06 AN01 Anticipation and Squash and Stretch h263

Something that I find just fascinating is to look at the work of a photographer named Dr. Harold Edgerton.
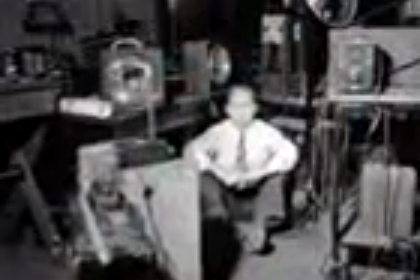His photographs they're amazing. He developed a way to do ultra high speed photography with super fast flash, and he can capture literally like a millionth of a second.
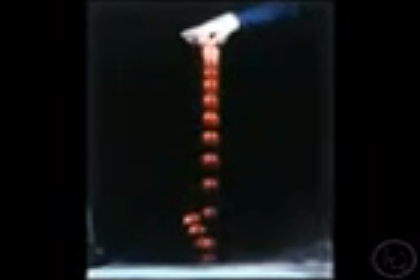And if you look at his photographs, it's just stunning to see all of the different principles of animation and how they
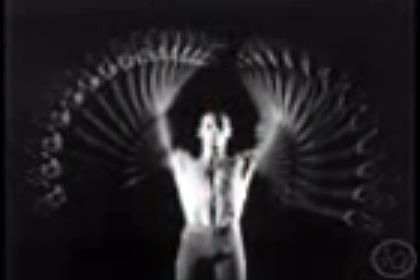exist in this kind of finite form that you can't even normally see with the naked eye,
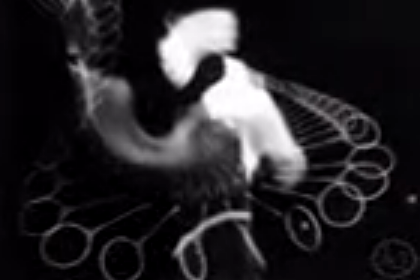but those principles still are there. They still exist.
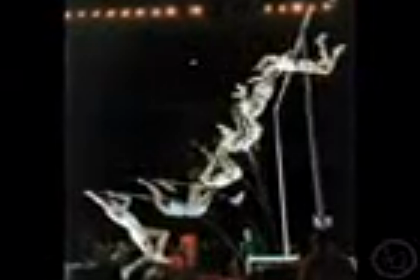And all these things that we exaggerate in our work, they're all based on stuff that happens in the real world. If you check out Dr. Edgerton's photographs of like a football being kicked, football is pretty firm.
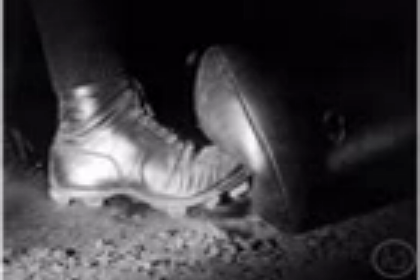You get hit in the head with a football, it hurts. Footballs, they're not that squishy. But, at a thousandth of a second, when the dude's kicking the football, it squashes way more than a lot of people would imagine it does. The one that I find really shocking is the golf ball. He's got a whole series of golfing images, and just to see how much a golf ball squashes on impact with a driver, it's shocking to me.
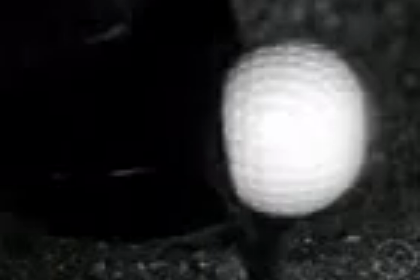It's like a third of it practically squashes in. One of the pictures is almost half, and it's just shocking. And it's that principle of that squash and then boom, the stretch as it takes off, and that's what gives it so much oomph.
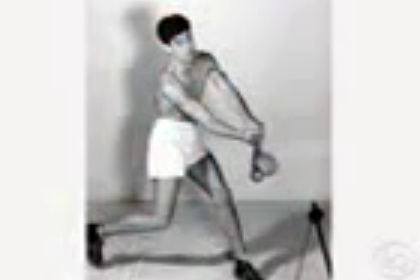There's pictures of a softball getting squashed against a bat, far more than you think.
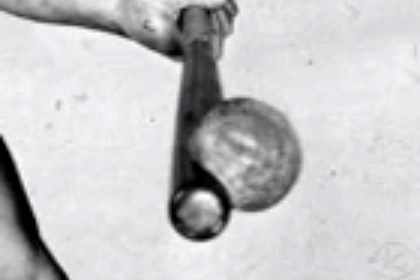A softball is pretty hard. I know it's called a softball, but that's a pretty hard ball. Or a tennis ball against the racket.
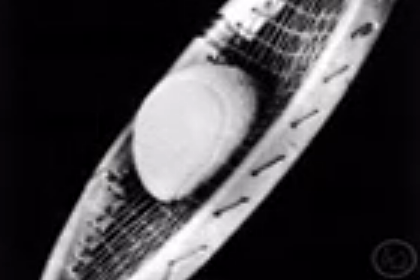The netting bends out a lot further than you'd think, which is totally principle of animation there. And then the ball is squished like halfway. And I know tennis balls are softer, but even so, it's still shocking to me how much that stuff really is there if you just know how to look for it. And Dr. Edgerton, he figured out a way to look for it. Check out his book, Stopping Time. It's awesome. Okay, so how does this apply to anticipation? Well, basically, squash and stretch is one of the basic fundamental principles that you're going to use when creating and designing the anticipations for your actions. If you just look at a ball, for example, just a ball, and let's say the little ball is alive, it's a living ball, but he's just sitting there, and the ball wants to leave. He wants to, like, bounce up out of there. The way that he's going to do it, if he wants to bounce, is he needs to squash out,
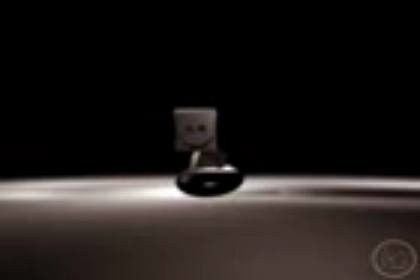and so that gives him somewhere to go, somewhere to stretch from. So he squashes out, and then he stretches, and he can go up that way. So he's got to come out this way. If he wants to get the brown, he's got to squash, and he needs to just squash out, and then he can bounce out, and that's where he gets that momentum from.
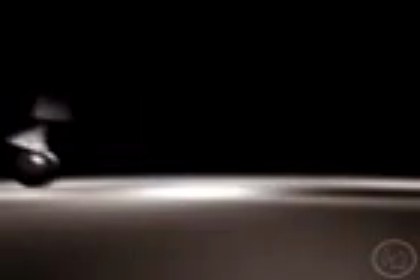Getting a firm grasp of the principles of animation, but also how they apply to real life and where they came from in real life, I think can be really beneficial to your work, regardless of the style of animation you're working on. When I think about anticipation just as in terms of a simple ball,
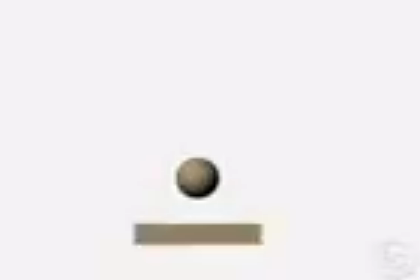basically if the ball just goes up, it has nothing that made it go up. It has no inertia. It has no momentum. Where does it get that momentum? Well, it gets it from anticipating, squashing down.
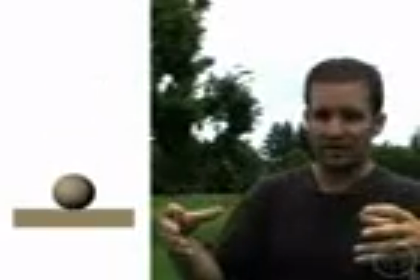And again, that is stretch and squash, but that squash is an anticipation to give momentum so that it can rise up.
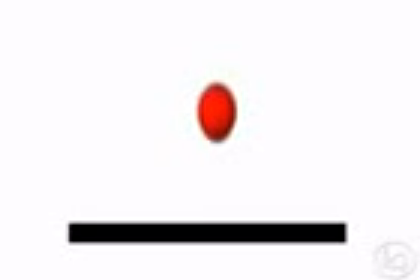If you don't anticipate that ball that just goes up, it's like, whoa, wait, where did that come from?
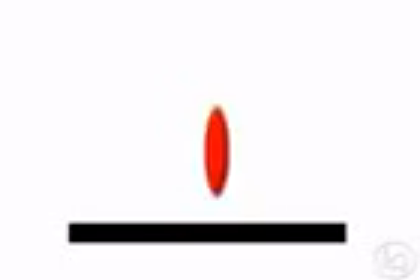When you anticipate the squash down and then go up, it lets the audience know, oh, hey, something's going to happen here.